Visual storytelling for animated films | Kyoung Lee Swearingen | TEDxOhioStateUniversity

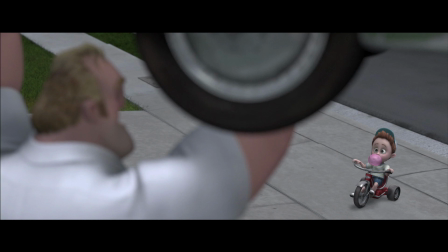High angle means we practically physically place the camera higher than our subject. And this little boy looks so innocent and vulnerable.
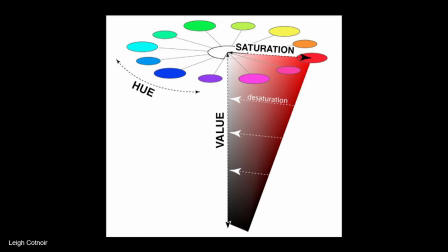Another one, another important, very important role in visual storytelling technique is color. And color is made out of three properties, hue, saturation, and value.
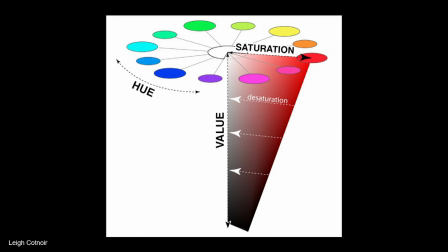And hue means what color it is, like a yellow or red or blue. Saturation means how brilliant the color is. And lack of saturation is going to make the color gray. A value means how dark or how bright the color is.
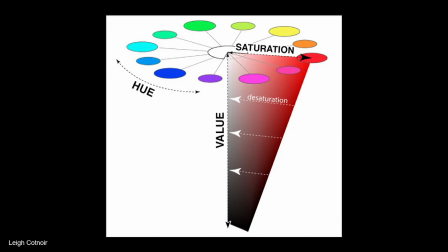And using these three properties, we can create any colors in the world. And by mixing separate colors together, we can create high-key image or low-key image.
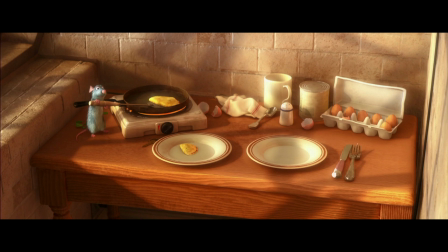High-key image, just like this, means predominantly bright and less of a contrast and less of a shadows,
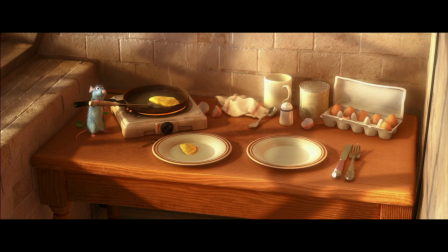and we use a high-key image to make an image dreamy and cozy and comfortable.
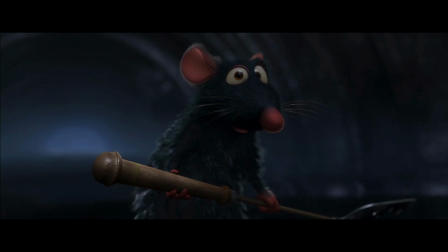Low-key image means predominantly darker and higher contrast and more shadows. We use a low-key image to intensify the drama. Not only applying these concepts to each scene, we also apply to the whole entire film. Most films have story arc, and it starts with the first act that introduces characters, environment, conflict. And in the second act, the conflict rises, and we reach climax. And in the third act, we come to resolution. So story has its arc and it has ups and downs,
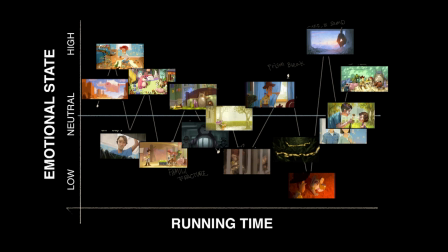and the color follows those ups and downs and arc with it. Let's take a look at Toy Story 3 for an example.
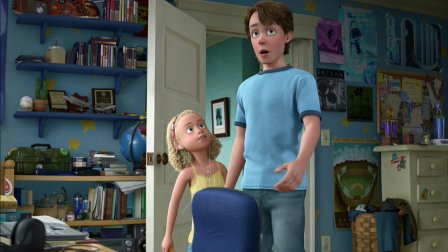We start the movie in Ann's room, and he's wearing blue, his wallpaper is blue. We're telling the audience, blue means home and safe.
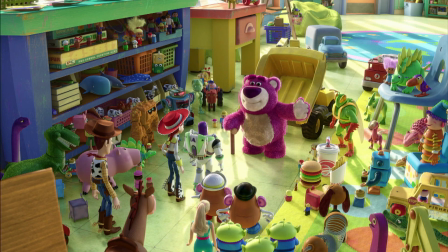And we introduce our antagonist, Lotso. And what's his color? Opposite of safe and blue, safe blue, he's pink.
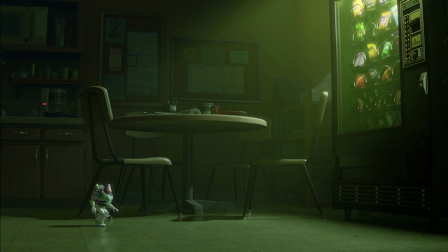And then Buzz finds this mysterious vending machine. We're not sure if it is good or bad, so we used green, something in between that.
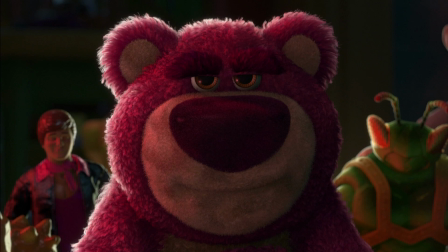And then Lotso comes to power. conflict arises and he brings
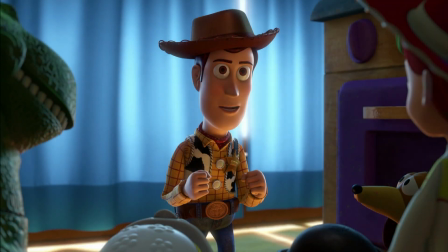more red with him and then woody comes to rescue and what color does he bring blue and literally in this moment woody's is saying let's go home but that didn't work out
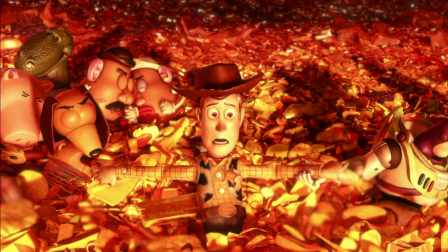so they ended up in incinerator about to get burned and this is our climactic moment so we preserve that red up to this moment and we're going full saturation in this to intensify the drama and climactic moment
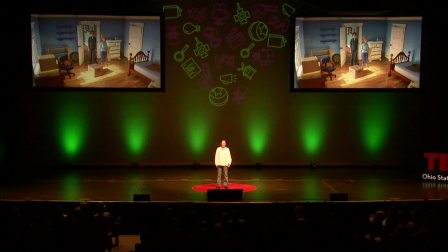and then they escape and they're back home to our safe color blue.